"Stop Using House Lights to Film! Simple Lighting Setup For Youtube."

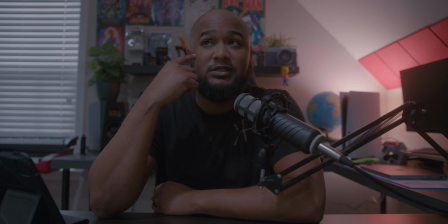[0:00]
So right now what you're looking at is all the lights in my room turned on. Every light, even the lamp behind me, is turned on. And in this video, I am going to show you guys the importance of taking your time and actually lighting your videos and not just turning on all the lights just to get good exposure for your video. Let's get it.
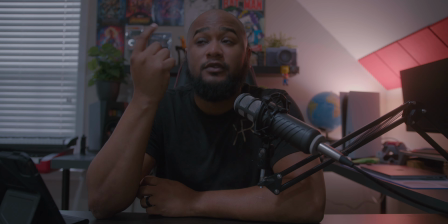[0:31]
All right, so the first thing I'm gonna do is I'm gonna turn off my house lights. Echo, turn off Batcave.
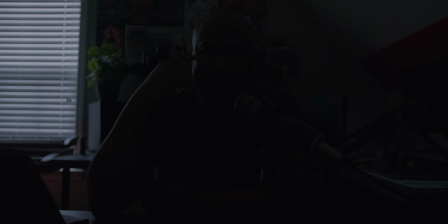[0:39]
So this is with all lights on. I got this window coming in from here, but that wouldn't really make a difference, honestly, just for the purpose of this video. But we're gonna turn the key light on and we're gonna start with one light at a time.
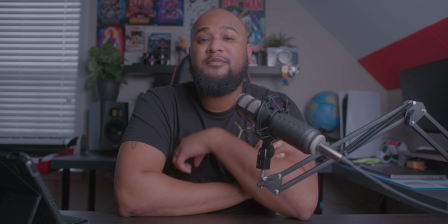[0:52]
So let's get the key light going. So I have my key light. So this is the Godox Tl60.
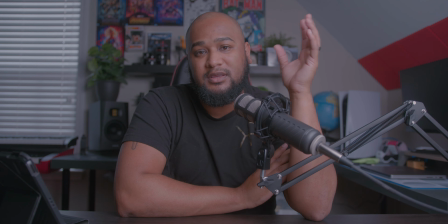[0:57]
So this is what it looks like with just the key light and nothing else. It's right off screen, it's right there in front of me.
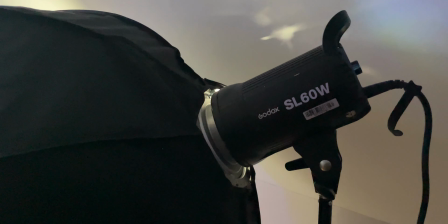[1:02]
But you wanna have the light kinda like at a 45 degree angle shooting down, because you wanna try to get that triangle in your face.
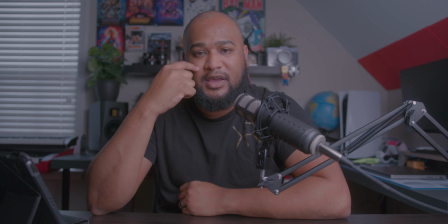[1:10]
It's called Rembrandt lighting, and that's what a lot of like professional filmmakers and videographers do.
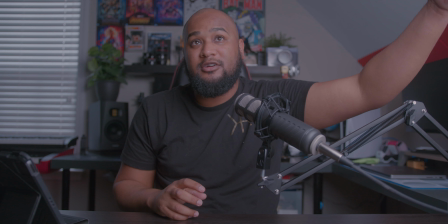[1:15]
So hey, might as well do it. But I have the light here on this side and it shapes my face a little bit, so it's a little darker on this side.
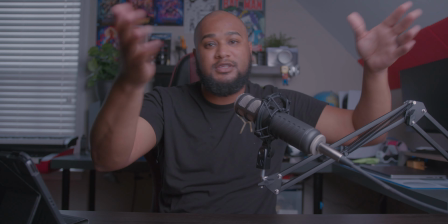[1:24]
I can move the light more to this way, to this side, to make it more dramatic.
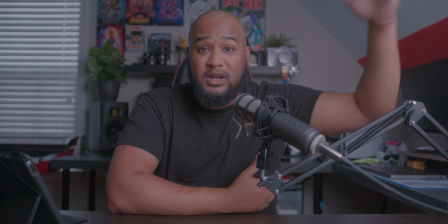[1:29]
But I think this is a pretty good sweet spot for what I'm doing as far as like a talking head YouTube video.
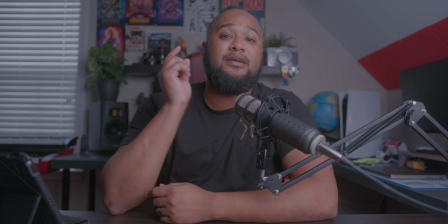[1:34]
So the next light I'm gonna add is my backlight, and I have it up above me.
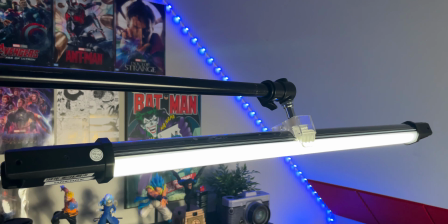[1:39]
So I'm gonna get that light turned on and I'm gonna show you guys what it looks like. So right now I have the Godox Tl60 above me.
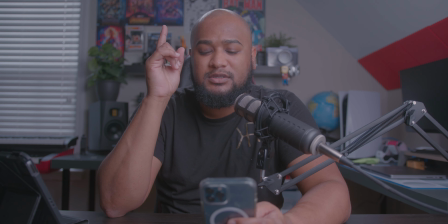[1:47]
The cool thing about these lights, these tube lights, is you can control them from the app, and right now they are way too bright.
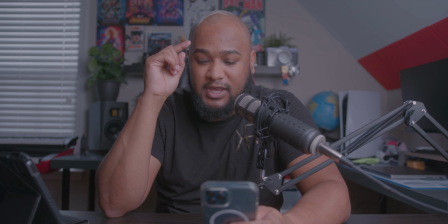[1:54]
So I'm gonna bring them down on just a tad. So right now I have it like
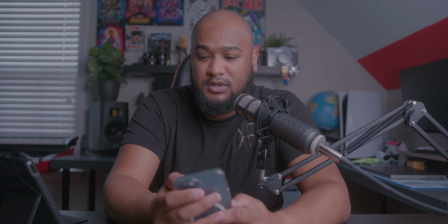[1:58]
8%. So we're gonna turn it off and turn it on. Oop. Like you see the difference in the light. I'm looking off to my monitor on the side, so that's why I'm looking down.
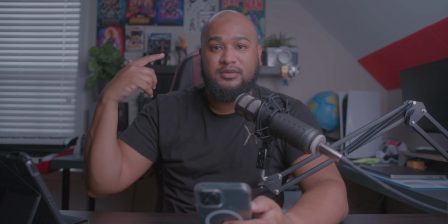[2:10]
But yeah, so now you got some separation from the background. Now if you really wanna go in like depth, so right now this is a good setup.
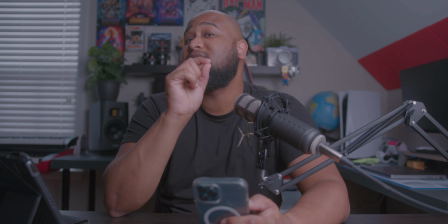[2:17]
Like you don't have to do anything else. And you can actually use this exact setup on interview shoots and get a really professional look.
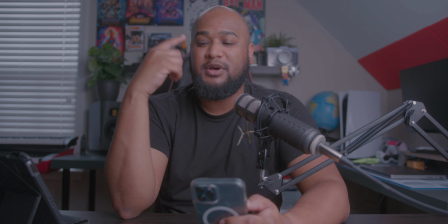[2:24]
I have done interviews with just the key light by itself, but now I have this Godox, and the Godox is actually
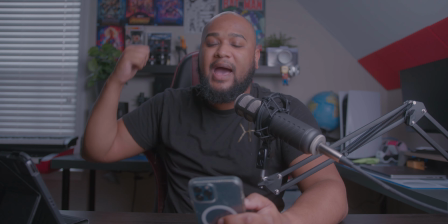[2:33]
playing off of the window, because now your mind is thinking the window behind me is what's lighting my head and my back and all that stuff,
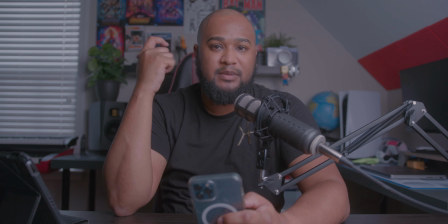[2:40]
but it's really the Godox light. So if you turn it off, you don't really see much light behind me, but if you turn it on, you emphasize that window light.
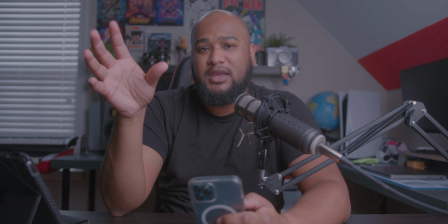[2:48]
So when you're shooting, you wanna look at your motivated lighting, and I'm using my window as the motivated backlighting,
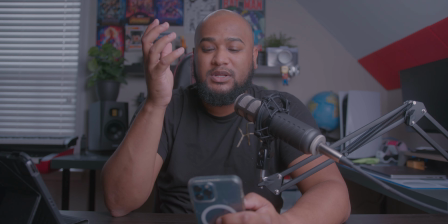[2:56]
but when you're shooting interviews and films, you wanna look at your motivated lighting, because that will definitely make your lighting look more believable and not look too sourcy. Sourcy means your scene looks lit. Now for YouTube purposes, that's fine. This is okay.
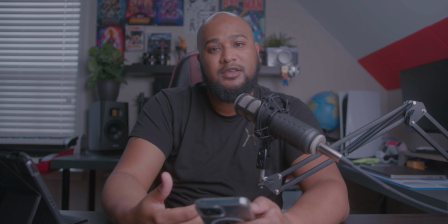[3:15]
Of course it looks lit because it's YouTube talking head, and I want you to be able to see me. And you know, yeah. So this is just the key light and the backlight. But you can go ahead and go a step further and you can start adding accent lights. Like I use my lamp, echo, turn on lamp. So I have my lamp in the back there.
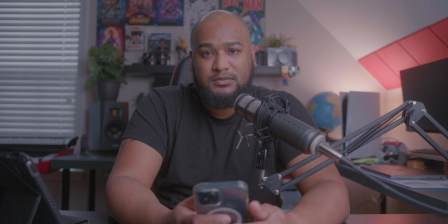[3:35]
Echo, turn lamp to blue. Now I got a blue light.
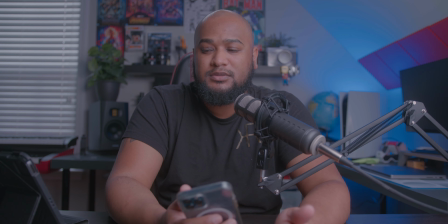[3:40]
Echo, turn lamp to 10%. Don't want it too bright. Echo, turn on wall. See, now I have, you know, my LED strip lights.
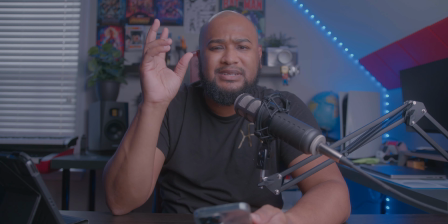[3:52]
But so now this is more stylistic lighting. This isn't really cinematic, but it's great for YouTube setups, because you want to have your talking head look as good as possible, because if you have good video and good audio, people will take you serious.
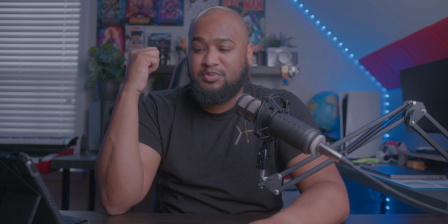[4:07]
But yeah, this is pretty much it.